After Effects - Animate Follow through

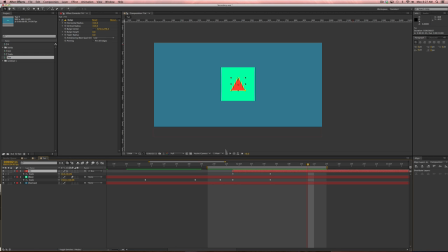(16:42)
If we're using secondary animation, all we got to do is delay that 1 frame. All right, and maybe it needs to be a little more. Let's do 2 frames. And all of a sudden, now it's starting to feel like the box is kind of throwing the triangle at us.
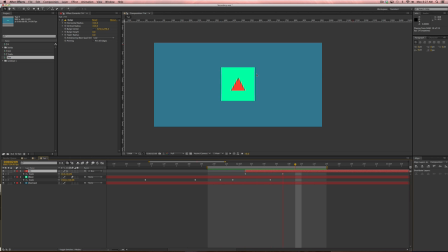(16:58)
All right, that's secondary animation right there. The triangle's animation appears to be driven by the square's animation. Now we can help this by adding a little bit of an overshoot. So let's go forward 2 frames, and let's add scale keyframes on both of those.
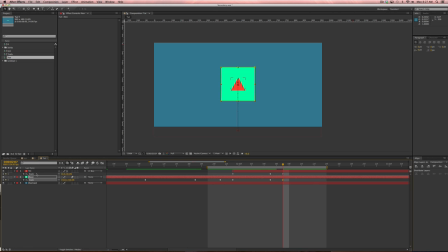(17:16)
And then let's just go into the curve editor and see if we can do these there. So let's go to the box and just have this keyframe overshoot just a little bit. And then we'll do the same thing with the triangle. This is what I love about the curve editor.
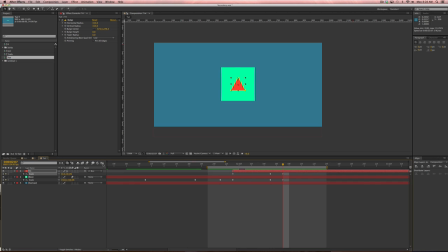(17:34)
It's just you can really see exactly what it's doing. Okay, so now if I scoot this forward 2 frames, you could even go more here because it's so quick. There you go. All right, so now it feels like a little bit, it's almost a little bit springy.
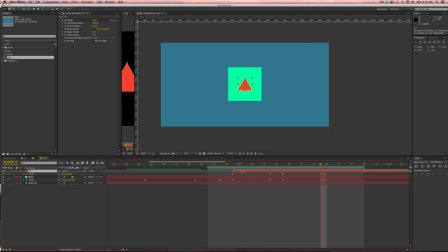(17:53)
All right, like compare this, where everything happens at once, to this, which has a 3-frame delay. It's just a little bit more interesting to watch.
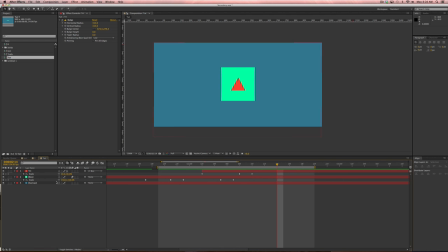(18:07)
And then, there were a couple times, I think, in my animation where I did things like this. I would have the box rotate. Let's put a rotation keyframe. Let's have it rotate. Let's have it just, kind of shake itself back and forth.
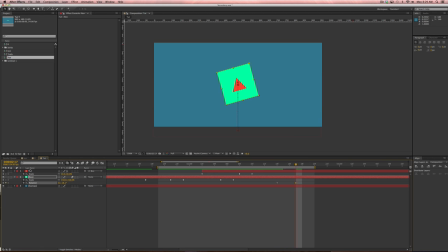(18:22)
So it's going to go 3 frames back this way, and then 6 frames this way. And then we'll go, just kind of eyeballing this. We're probably going to have to adjust this. But let's say we did something like this, right?
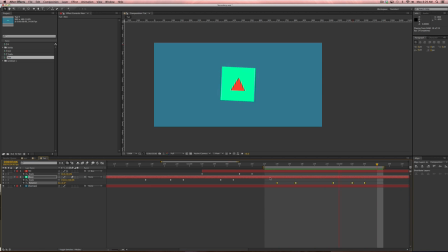(18:47)
All right, so it kind of shakes itself like that. All right, I'm not going to mess with the curves. That's actually going to work fine for this. What if I just copy and paste these keyframes onto the triangle? All right, so now we've got the rotations happening in sync. And then I delay this.
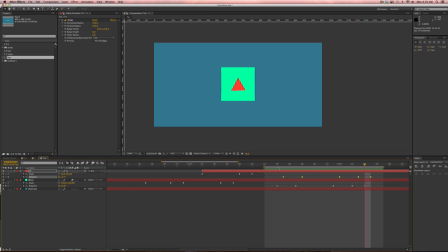(19:05)
Just a frame. You see what it does? It now feels a little bit springy, like that triangle's on like a loose screw or something. And if you delay it another frame, then it starts to feel really jiggly and wobbly. All right? That is secondary animation right there, folks. And it's a really easy trick.
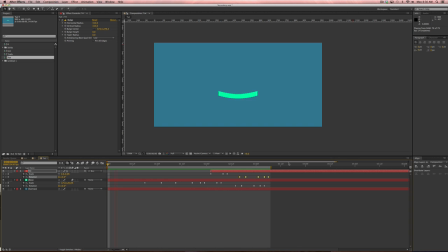(19:25)
All you're doing is kind of offsetting keyframes. But really quickly, you can build up animations that feel like they have a lot of life to them. And, I'm a big proponent of sound design. I think that, sound is literally half of a motion graphics piece.
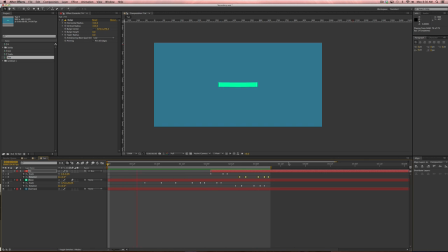(19:43)
Sometimes the more important half, frankly. And with animations like this, they are just ripe for sound effects because there's so many little nuances of movement that you could catch and do little things with sound.
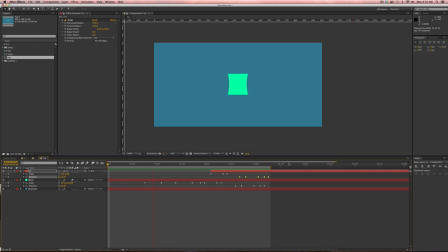(19:58)
So next time someone asks you to animate a logo or do something with a simple little design, you saw how fast we put this little piece together. You could very easily do something like this. And you're going to find that, especially when you're starting out, this type of detailed animation work isn't really being done.
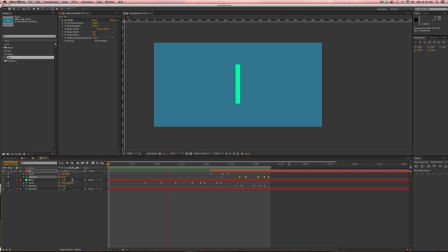(20:19)
Especially when you're talking about those lower end jobs that don't have huge budgets to put big teams of people on. But this is stuff you can do to make those projects look awesome and look like the things you see on Motionographer.
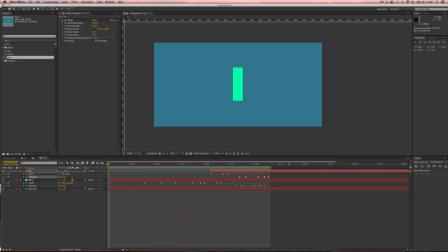(20:32)
So I hope you guys learned something today about secondary animation. Please check out schoolofmotion.com and join our mailing list. We like to send out deals and special offers and things like that. And obviously we'll tell you about new tutorials before everybody else.